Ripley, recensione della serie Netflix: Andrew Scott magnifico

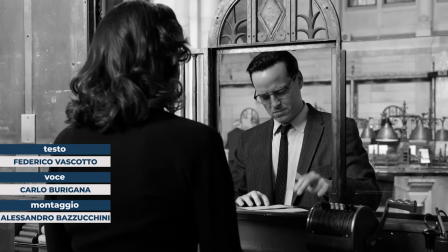0:01 L'audiovisivo non sembra stancarsi mai di nuovi punti di vista su una stessa storia,
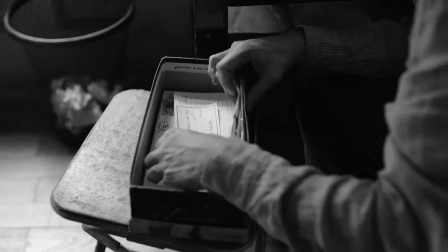0:05 soprattutto se questa parte da un libro e può trovare così una nuova ragion d'essere a distanza di anni e quindi di contesto sociale.
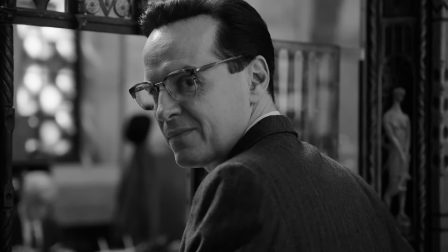0:12 Ed è proprio il caso di Ripley, ultima incarnazione del personaggio letterario di Patricia Highsmith con Andrew Scott nel ruolo principale. Il risultato? Beh, seguiteci!
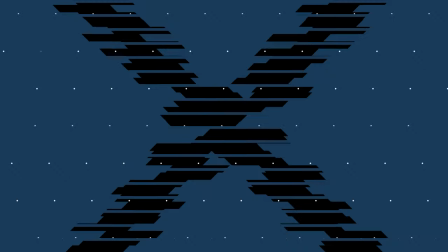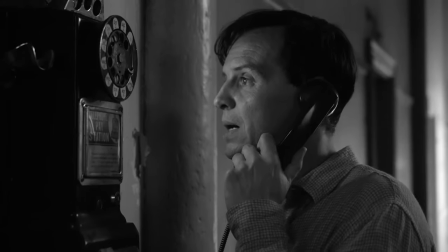0:32 La trama è sempre la stessa. Negli anni 60 Tom Ripley,
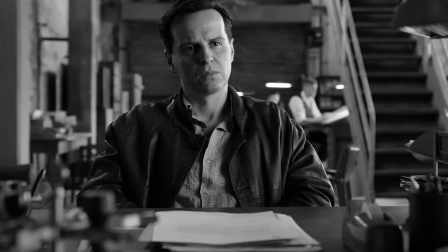0:36 ossia un giovane newyorkese che si arrangia anche con piccole truffe e con un vero e proprio talento nel trasformarsi in chiunque voglia e in chiunque serva al momento,
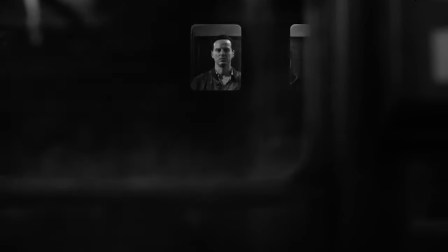0:44 viene convinto dal padre di un rampollo americano di nome Dickie Greenleaf,
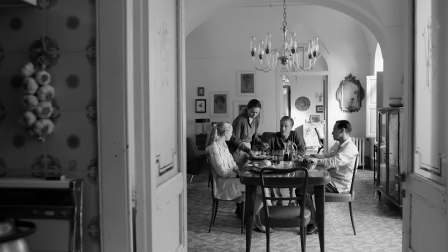0:48 interpretato da Johnny Flynn, a raggiungere quest'ultimo in Italia ad Atrani, dove si è rifugiato per dipingere e per convincerlo a tornare a casa.
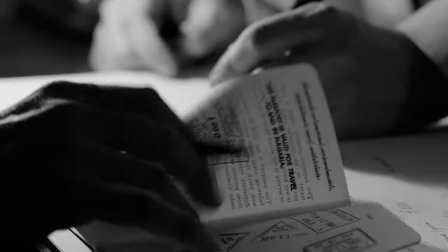0:56 Tuttavia Tom si innamorerà non solo di quella bella vita a spese di altri, ma anche dello stesso Dickie in una sorta di ossessione malsana,
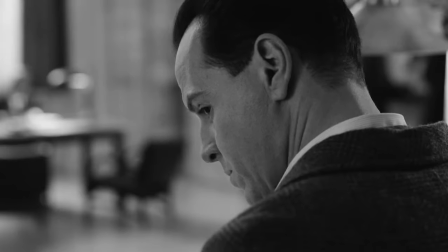1:04 fino a compiere anche atti indicibili uno dopo l'altro pur di mantenere la propria copertura intatta con tutti,
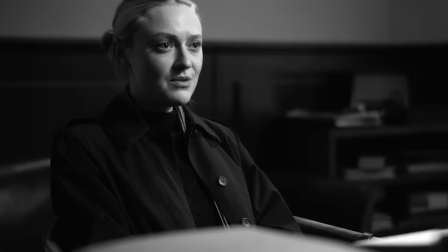1:09 a partire dalla fidanzata del giovane Dickie di nome Marge Sherwood e interpretata da Dakota Fanning, anche lei stanziata ad Atrani per scrivere un libro sulla città.
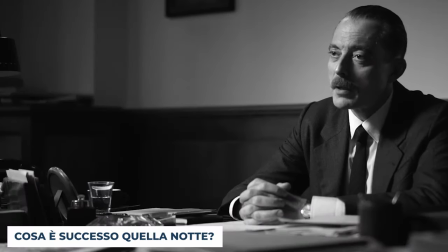1:19 Steve Zellian, che ha scritto e diretto tutte le 8 puntate di Ripley donando coesione ed uniformità al racconto
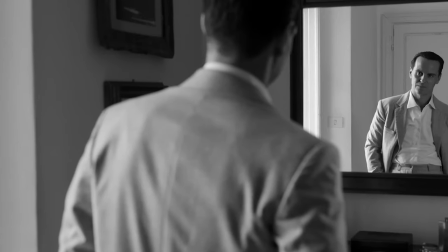1:25 per immagini nonché reduce dal successo di critica e pubblico per The Night Of di HBO,
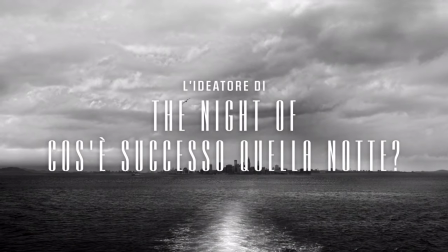1:30 qui sceglie il bianco e nero.
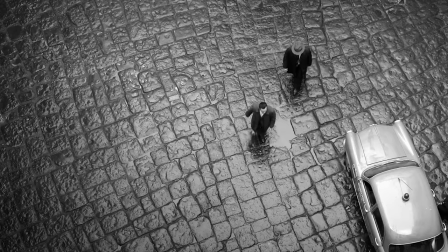1:31 E chissà se come omaggio al cinema d'altri tempi o per far capire allo spettatore quanto quella di Tom Ripley sia di fatto una storia letteralmente senza tempo.
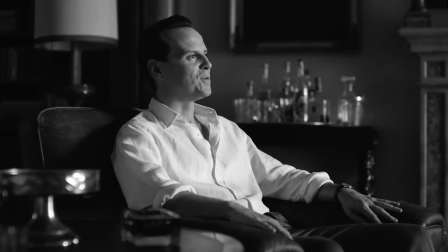1:40 Rispetto ai soliti prodotti Netflix, poi la miniserie qui si prende i suoi tempi forse eccessivi per adagiarsi sulle spalle del protagonista,
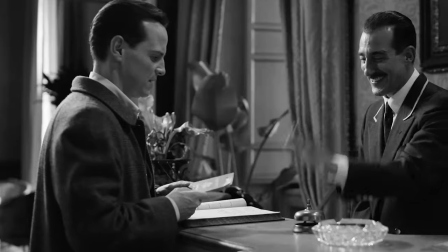1:47 ovvero un Andrew Scott che si mette incredibilmente alla prova ancora una volta.
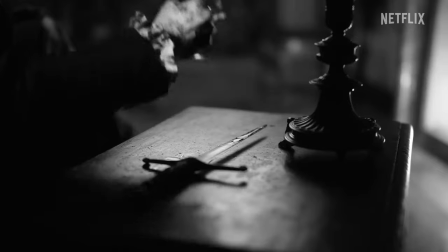1:52 E lo fa attraverso una regia che studia i suoi dettagli e i suoi primi piani e piani americani,
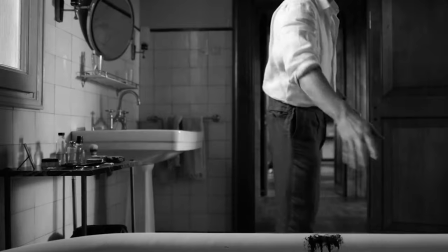1:57 soffermandosi poi sul corpo soprattutto maschile dei protagonisti proprio come farebbe Guadagnino e con un
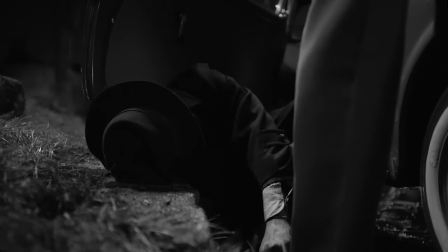2:02 montaggio compassato che non ha paura di mostrarsi e di mostrare gli ambienti e i dettagli del mobilio che descrivono la
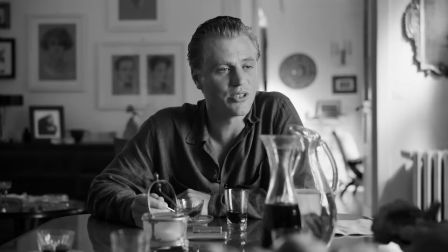2:08 storia di Tom Ripley prima ancora che lo facciano le azioni del personaggio.
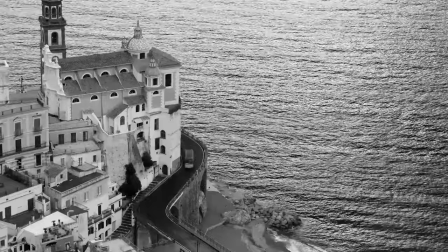2:12 Sullo sfondo poi c'è un'Italia mai così cinematografica, ammiccante e fascinosa, intrisa di canzoni di Mina e dipinti di Caravaggio,
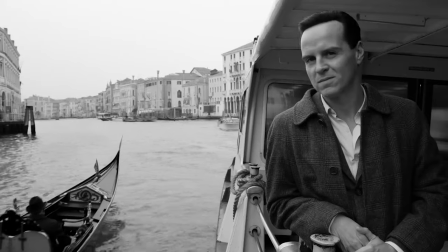2:20 che diventano quasi un alter ego del protagonista e del suo viaggio che compie all'interno della propria anima nera.
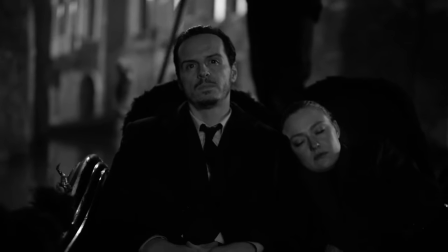2:25 E tanto che i coprotagonisti John Flynn e Dakota Fanning quasi sbiadiscono al confronto, perché del resto il talento è quello di Ripley e non il loro,
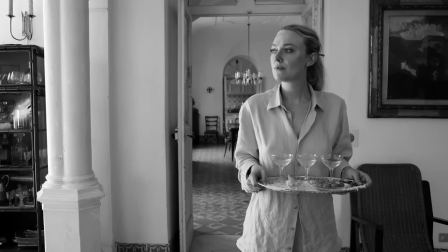2:33 ed emergono piuttosto le guest star italiane volte a impreziosire e dare realismo al racconto.
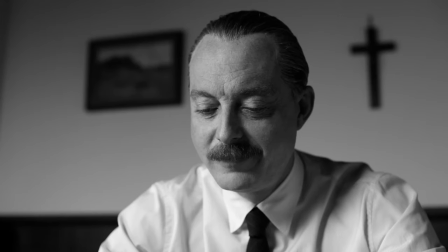2:39 E stiamo parlando di Margherita Buia e di Maurizio Lombardi, tanto per fare qualche nome, con in più un appunto positivo.
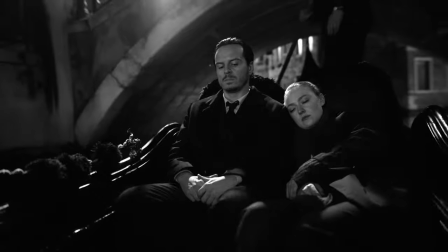2:45 Se infatti la vedrete in originale, un plauso va sicuramente alla resa dei dialoghi in italiano.
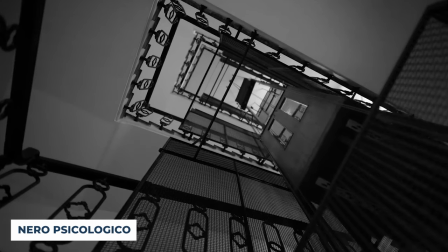2:51 Un altro aspetto curioso della messa in scena di Ripley è la scelta di raccontare il protagonista
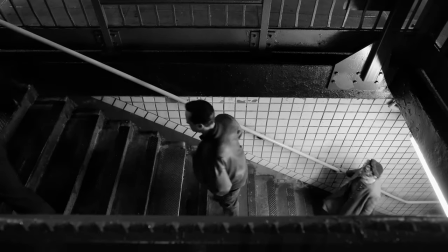2:56 attraverso le scale che fisicamente e metaforicamente deve fare ogni giorno nel corso della propria vita.
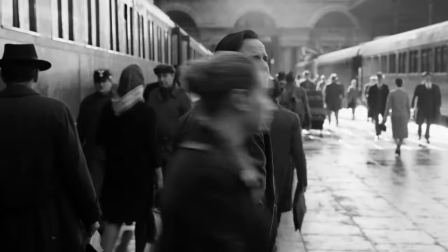3:02 Lui che è lo scalatore sociale per antonomasia deve infatti faticare moltissimo e spesso inaspettatamente per raggiungere i propri obiettivi,
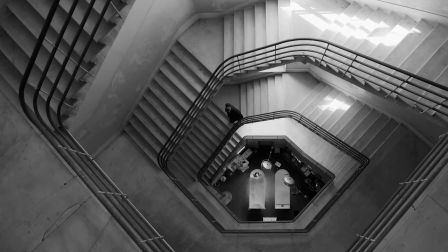3:09 dagli scalini del paesello campano di Atrani fino a quelle del suo appartamento sotto l'identità di Dickie Greenleaf nella capitale romana e così via.
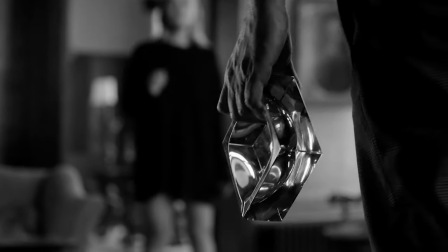3:17 L'ascensore infatti simbolicamente non funziona e quando funziona si inceppa, proprio come la vita che non regala mai nulla a quelli come lui.
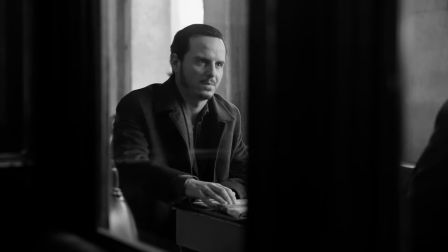3:25 I tempi morti sono poi un altro aspetto curioso come scelta di regia da parte di Zellian.
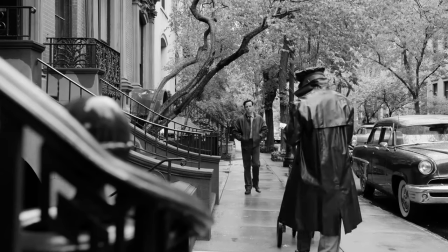3:30 Sembra quasi infatti che non ci siano stati tagli al montaggio e che anche le sequenze che sarebbero
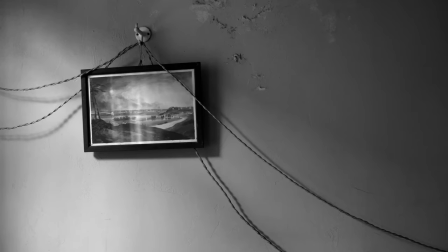3:35 state accorciate per arrivare al più ampio pubblico possibile qui siano state lasciate dove erano,
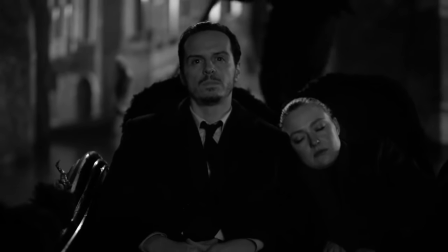3:39 proprio per accrescere la tensione narrativa e l'imbarazzo che il protagonista tenta in tutti i modi di mascherare sotto il proprio sguardo
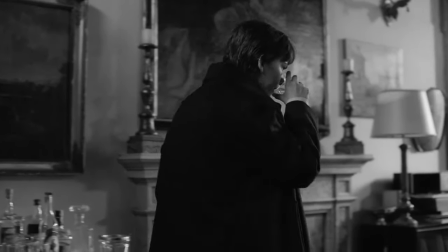3:46 intenso e fisso, puntando dritto verso l'obiettivo anche quando parla con la polizia o con gli amici di Dickie,
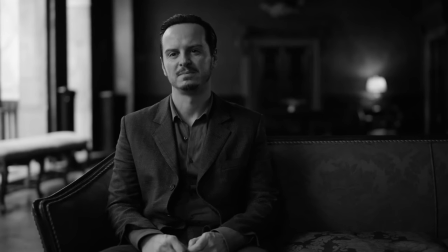3:52 che nel loro mondo fatto di scarpe Ferragamo non vogliono proprio che il giovane ambiguo metta piede,
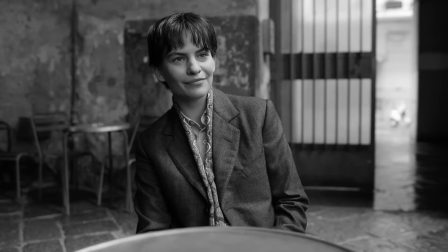3:57 uno fra tutti Freddie Miles.